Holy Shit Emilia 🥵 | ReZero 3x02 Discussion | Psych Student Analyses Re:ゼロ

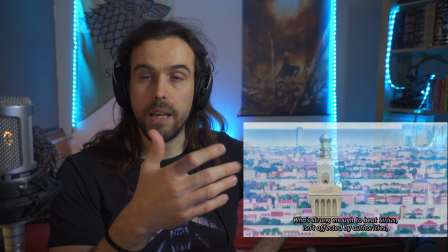487s
If you flash certain pictures that are supposed to, that you have kind of an idea are maybe associated negatively,
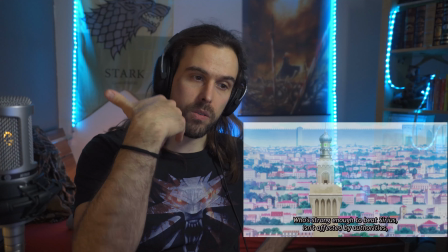495s
and then you show something afterwards and want like a certain judgment call from the person,
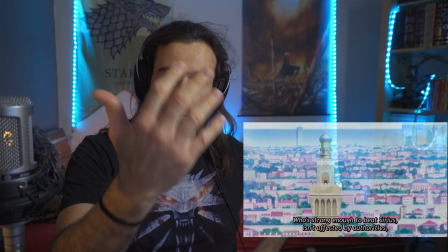500s
and then you see if there's actually a bias effect, right? With like the priming that you've done with those flashes of the pictures.
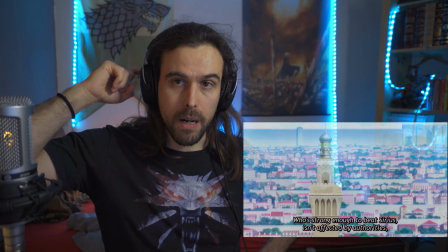507s
And they have been flashed long enough for parts of your brain, right, to process them,
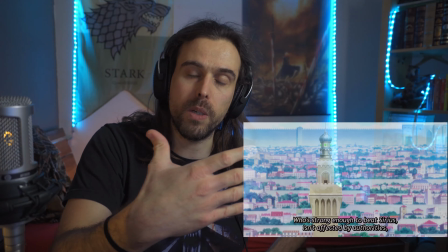513s
but not all of your brain, before new information was coming in, and then you're like, oh, this information is more important.
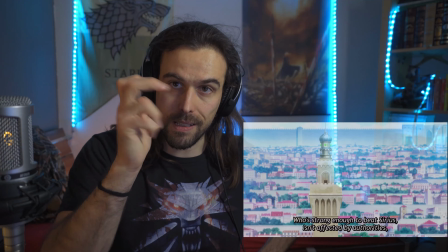519s
So you throw it away, but there's like that partial processing still happened, and it's still an effect this has on your brain.
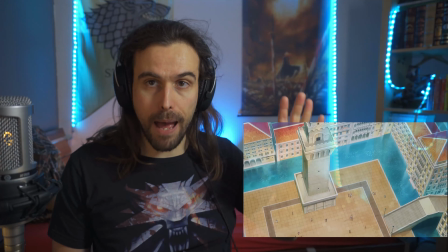527s
So we do establish in these little scenes that are happening at the fringes, at the peripherals, at the background,
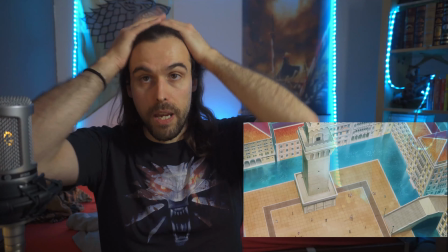533s
we do establish character interactions, character dynamics, character emotions, beyond just showing them head on screen.
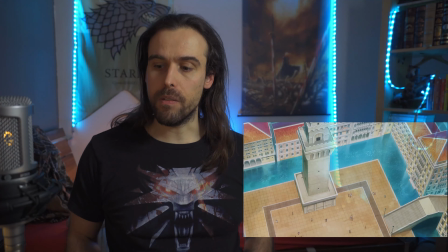541s
That is a lot like show, don't tell, right? We don't need to focus the entire scene on it.
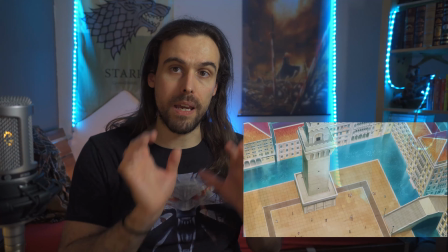547s
We can let it run in the background, and some people will notice, some won't,
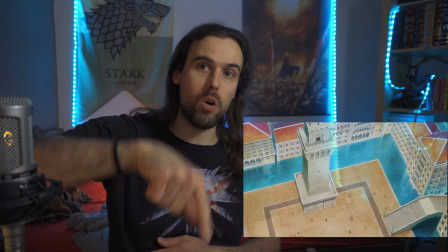551s
but in the sum of the parts of this happening over and over again, we will get the general gist.
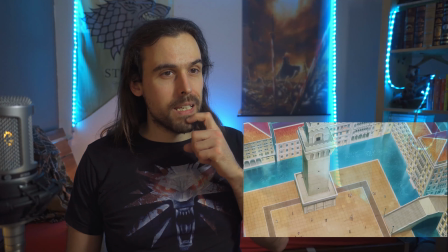556s
Do love this like kind of diagonal way we shoot the plaza.
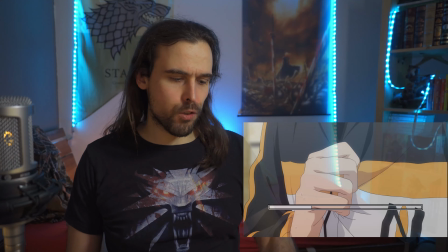562s
It's a very interesting way. Don't like this shot. He's clutching, yeah, right?
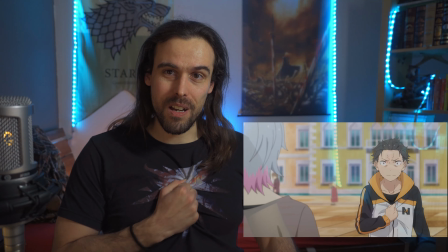567s
And that is a thing you do a lot, right? Like tense muscles, whatever.
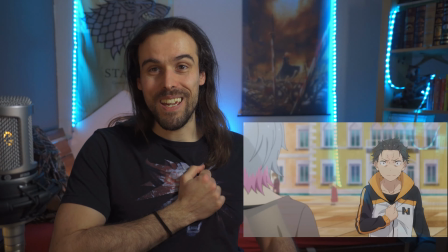571s
He's really, especially like he's clutching close to his heart, which makes sense too, right?
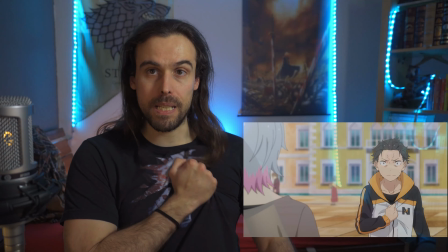578s
You have the feeling like everything is cramping up, and it's like you are anxious as fuck.
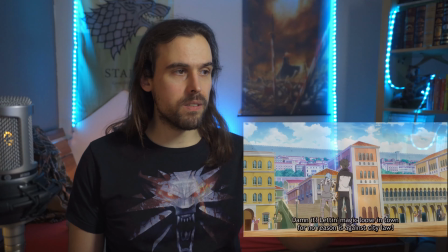582s
Obviously, you're clutching close to your heart. Again, we're showing the city in all kinds of different angles, which I love, and it's not just a straight up angle.
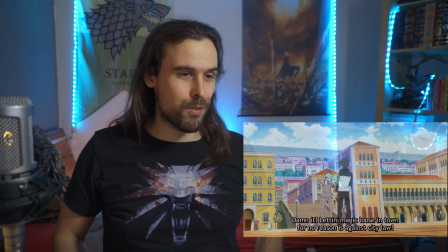590s
We're not showing it straight up. We're showing it slightly tilted, right?
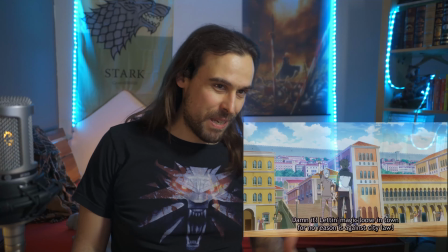593s
Because we are in a situation where we are anxious, so Dutch angles make perfect sense.
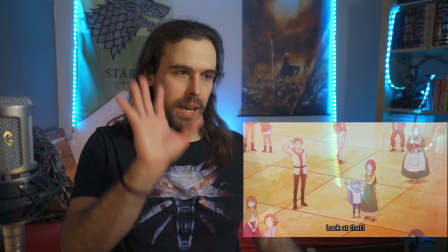600s
The city is so beautiful. We're panning past that and we're doing the quick flash. Right?
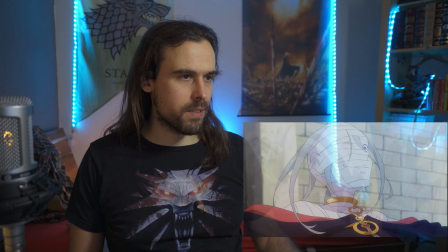605s
Subaru looking up towards us, basically, not paying attention to Regulus, and then we have the quick zoom in, which is also cool.
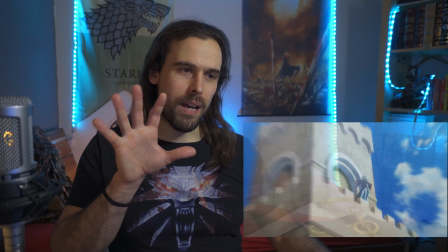612s
Zoom in while while having like a blend over frame of her being close up.
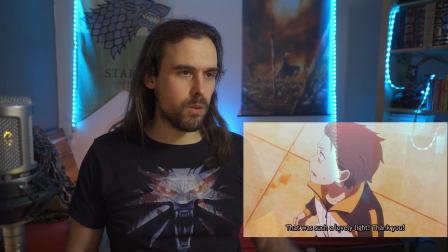619s
And in like when it's fast, it looks like we're zooming in just, right? It looks like we're just zooming in.
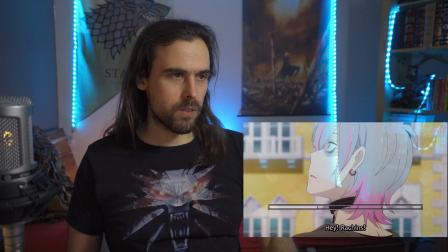627s
Ah, yeah. I do love that frame of her. Looks really cool. And suddenly, immediately.
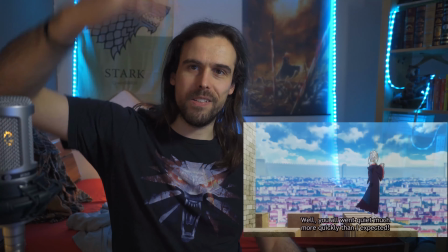633s
The way she articulates herself, the way she moves, right?
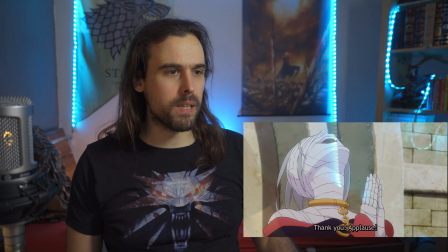638s
So expressive, so incredibly expressive, and it fits perfectly to her speech as well.
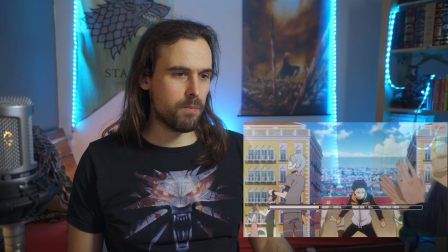643s
And him trying to resist
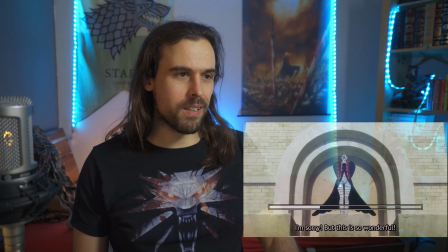647s
of that little movement where it's like you see that a character is fighting against something.
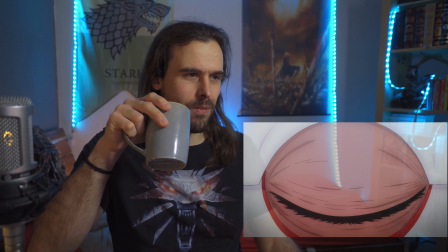653s
Oh, an opening in the eye, yeah, that was one of the best shots, right? You do have that. Later on we have an eye scene too, and I want to highlight that.
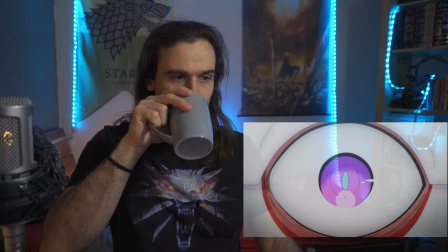659s
I highlighted that in the original discussion as well. And we're zooming out, right?
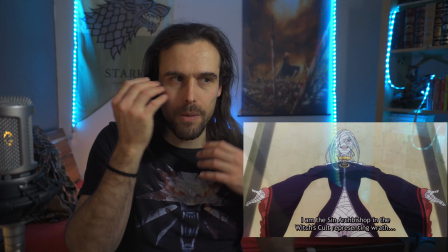664s
She's taking the frame, right? We're seeing from her intent, from her eye, and we're zooming out and she's like, let me establish my presence.
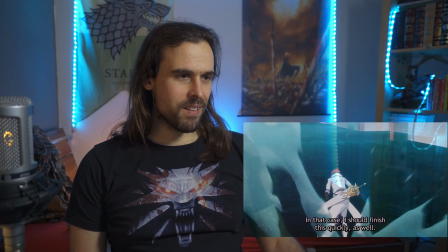671s
And this is how Reinhardt comes in. We see him running. I think the water CGI, right?
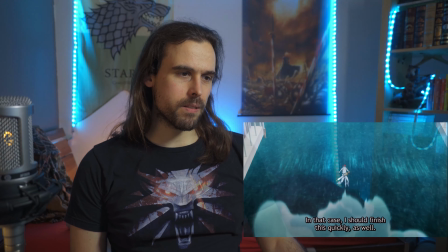678s
And we have Reinhardt just running with a simple like water splash layer on top of that.
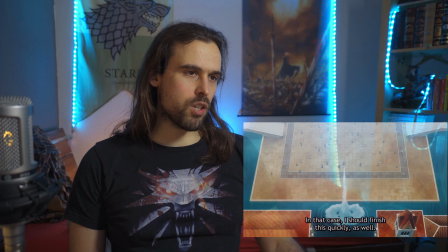684s
But that's cool, that's enough. And he's jumping up, and I do love this frame when he jumps, right?
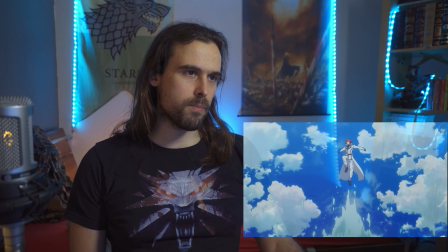688s
When he jumps in, right?
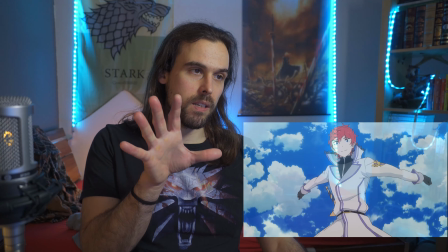690s
He's a little bit less detailed, but as he comes towards us, he's more detailed, and we're just seeing the sky, and he's just with his entire frame, he's coming in.
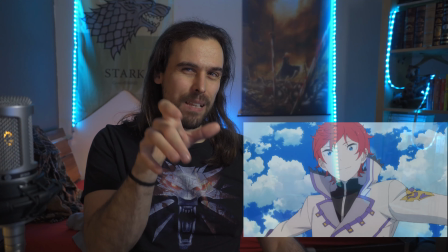698s
And until here, he is actually in focus, and now he's out of focus, and a little bit more like his entire figure is a little bit less vibrant.
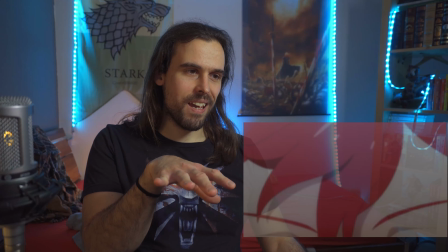708s
And the eyes, and the hair, and he's coming in, landing here.
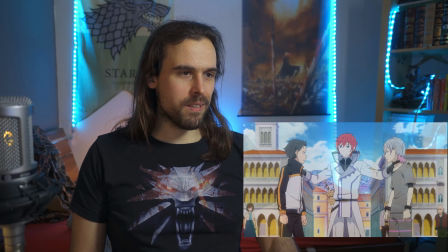715s
Her perched up, love that again. This view as well, right?
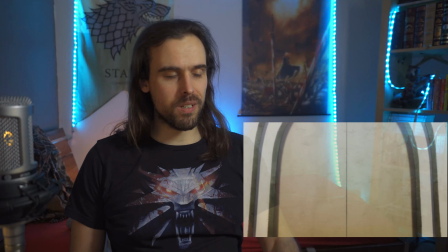720s
Both of them. I might have to switch the memory card soon, so there's that.
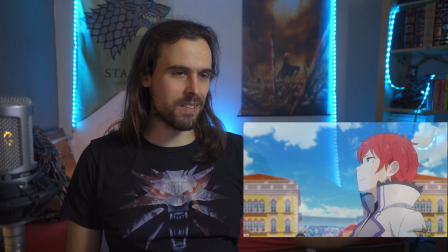725s
I can see so much sky being let open whenever Reinhardt is in frame, right?
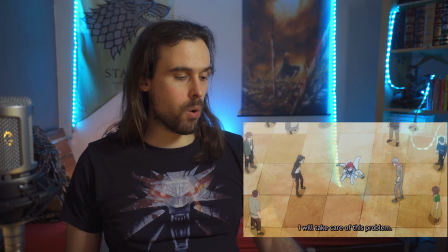731s
It's the hero framing. And he's going in. Animation, let's go.
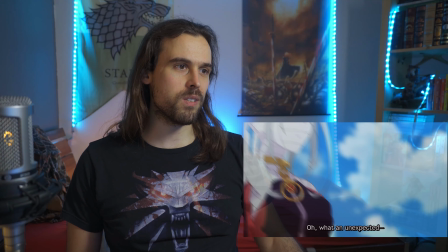736s
Into the eye, again, we use this trick a lot, but we're going past, right?
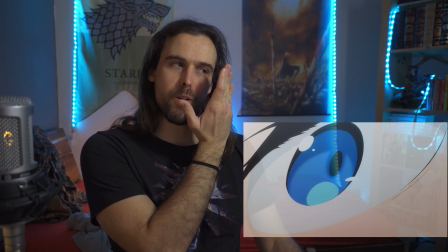741s
You see the eye head on, and then you see the eye kind of at the peripherals of your vision, and then he's going past, and we see in which direction he's going, right?
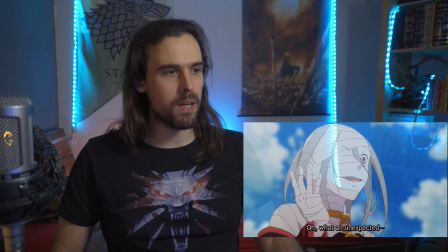749s
The movement stays the same, the momentum stays the same. And she's like being interrupted here.
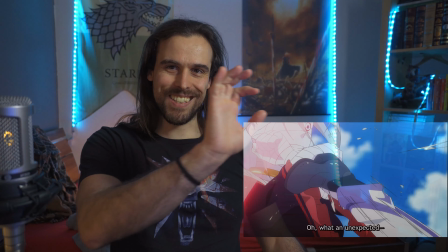754s
And you almost don't see it, but his kick goes out, and she has the cross guard, basically.
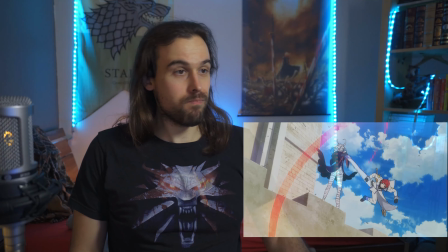763s
And he's like that red line, apparently, that, again, apparently it's standing for Reinhardt.
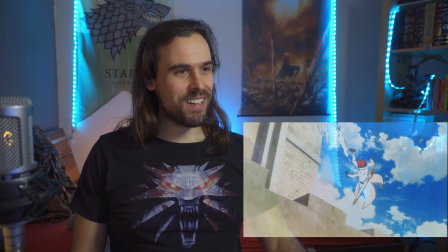768s
Right? Smushy frames as a part, like an after image of his foot still stays,
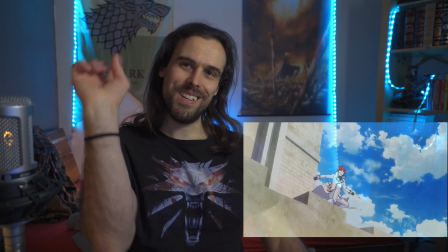773s
and she's being catapulted out, and he's making a little twirl, and he's just going on.
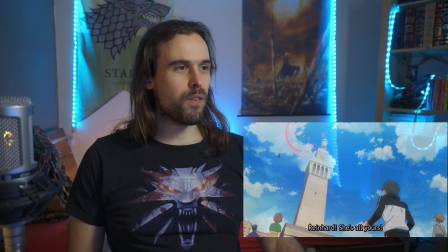779s
And we see it from far away. It's not like peak animation, but we do see like a very good effort to show like the momentum and the mobility that's happening there.
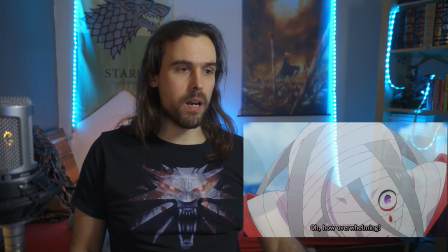789s
I don't know how they're flying, but whatever, right? It's Reinhardt and it's an archbishop, so they're flying apparently.
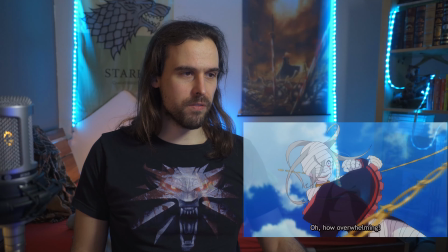797s
Again, love the expressiveness and how we're going out.
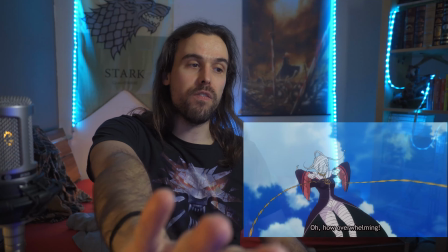800s
Right, as she attacks, she's throwing an attack out, and we follow the line of that attack as it goes in.
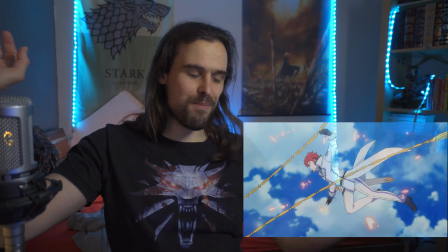810s
And he's just like parting the way with the thing, right?
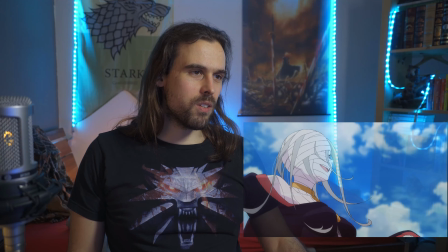814s
He's parting it. He doesn't even need to do a lot, just so much, right?
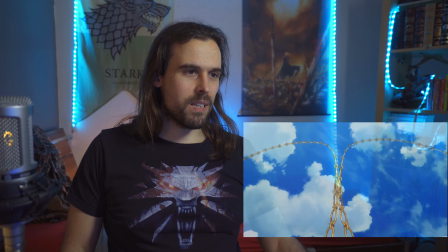821s
With the fist going past us, right, and this making a very, very beautiful,
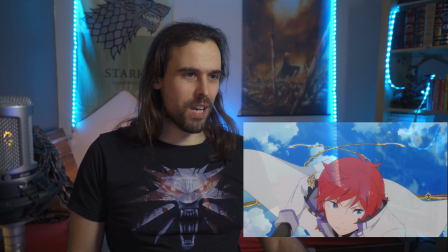827s
almost symmetrical movement of the chains that are going around him, supposed to get him from behind.
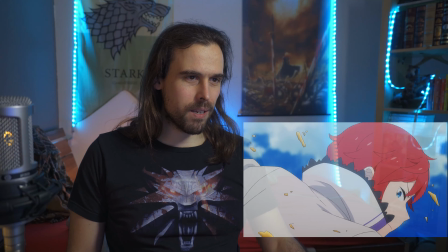833s
And he's turning around, doing a spinning kick, breaking the chains with the after image like effect.
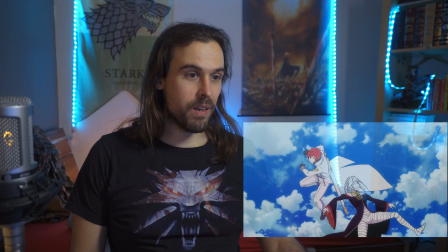839s You're too wonderful.
And suddenly, oops, he's behind her, right?
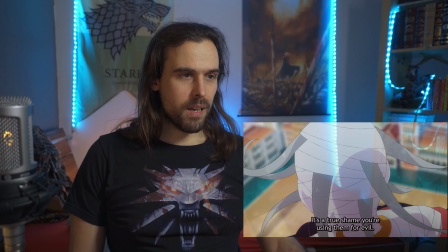844s
Too fast. And he's always courteous, right?
Your skills are impressive as well.
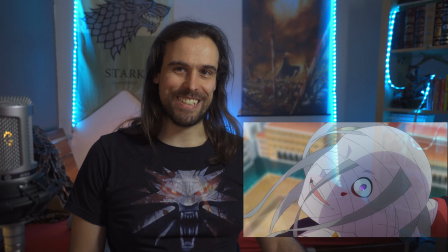850s
And he turns around, right? That almost a shaft head tilt.
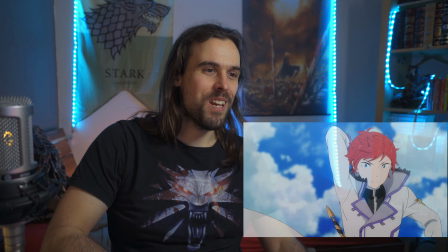856s
And that we use that, actually that's so cool. We use that hit, a lot of shows do that.
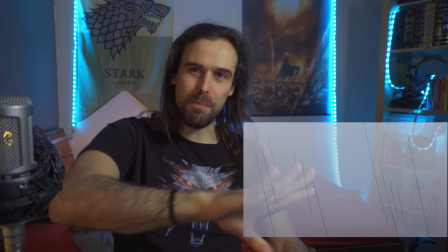862s
Use that hit actually to block the frame, and then we go into another frame, right?
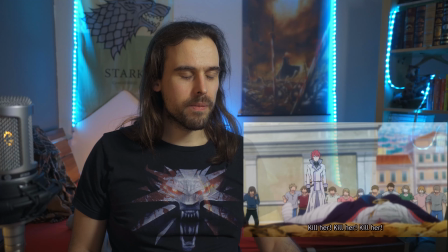866s
A completely different scene, and Subaru basically, we're lying there out of focus, and we go in focus.
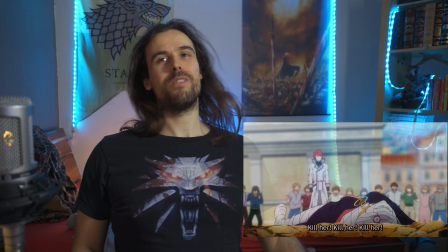873s
Again, cool focus pull, and her just, that is such a cool animation, right?
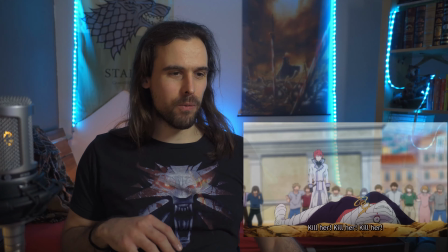879s
Just wiggling around like a corpse being reanimated, and she's standing up the same way, right?
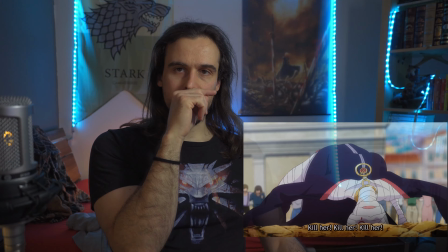884s
We had a similar frame where Emilia was kind of defending. I don't know. Did I jump So, oh no, Emilia is the second one, right?
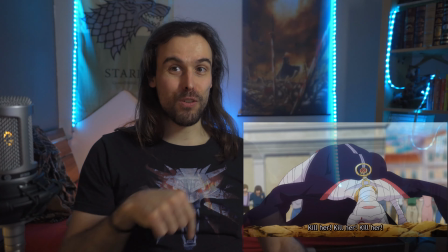892s
We had a similar frame when Emilia was defending where she's coming down and she looks like an animal, right?
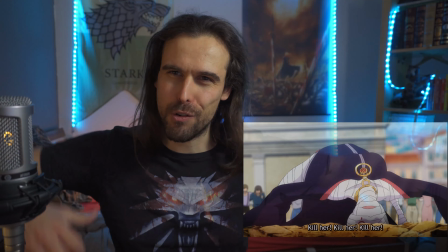897s
And almost not like an animal, almost like some undead creature, right? An animal wouldn't be like that.
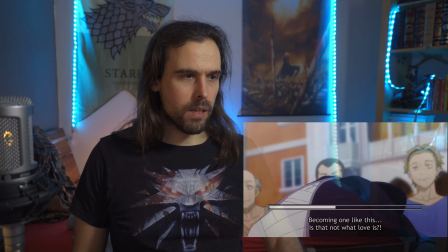904s
They're absolutely hypnotized here.
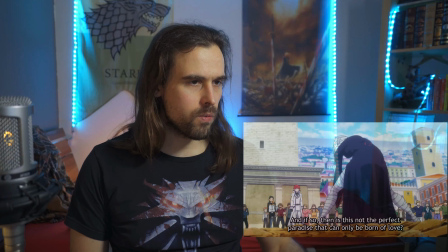908s
And she's also, she's like hunched over, kind of like a creature that's just like
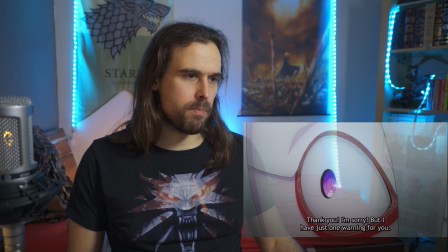915s
these unnatural movements, right? The creepy ones. And Subaru's making the connection.
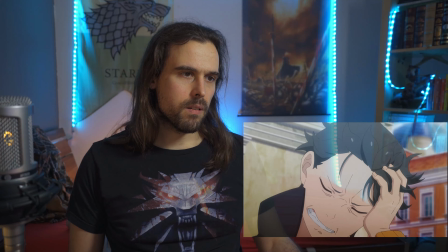921s
I do love this frame. Right, he's going into it and holy shit.
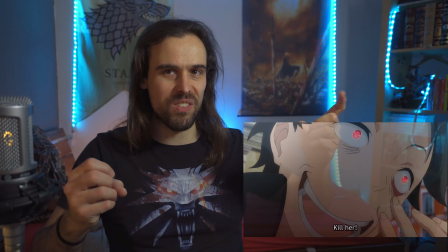927s
Look at that madness frame, right? The way we distort his features in a very, very weird and creepy way.
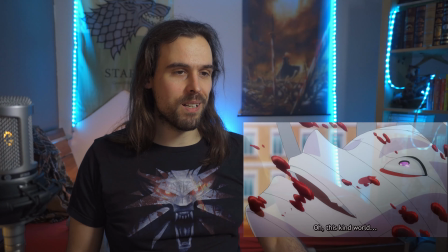933s
Blood splatter, baller frame as well. But yeah, I think I need to change my memory card.
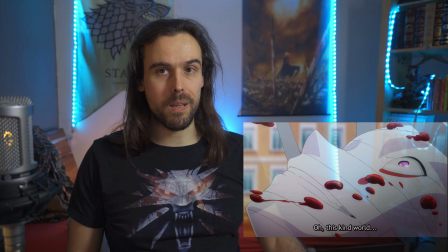941s
We'll pick it up here again. See you in a second. Hello and welcome back. All right, let's continue. Yeah, cool frame, absolutely cool frame.
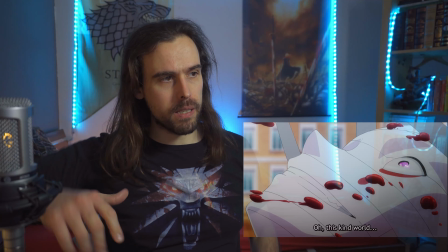954s
Her taking half the shot but being diagonally, right? And falling down. We do see that, the blood splattering and her smiling crazy.
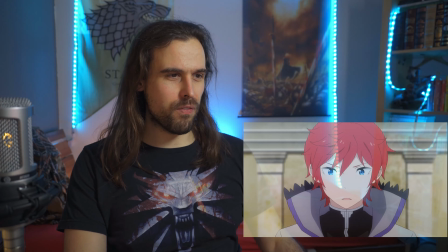961s
Because he knows what's gonna happen, right? And also because he's kind of a fanatic. And Reinhard looks up and he's like, holy shit, what did I do?
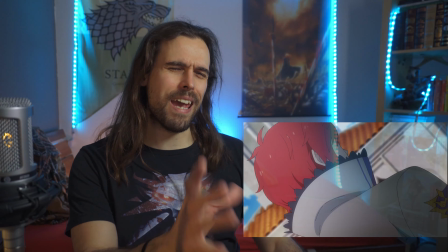969s
And this is why we can't have Reinhard in here. Oh, the angle, right? The tilted, right?
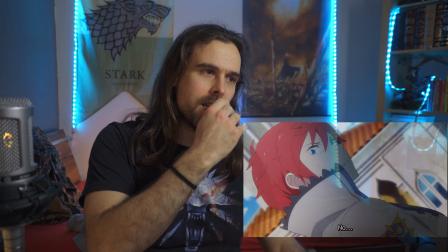976s
Exactly diagonally, he fits into the angle, right? The glint in his eye, the shadow on the one side, the light on the other.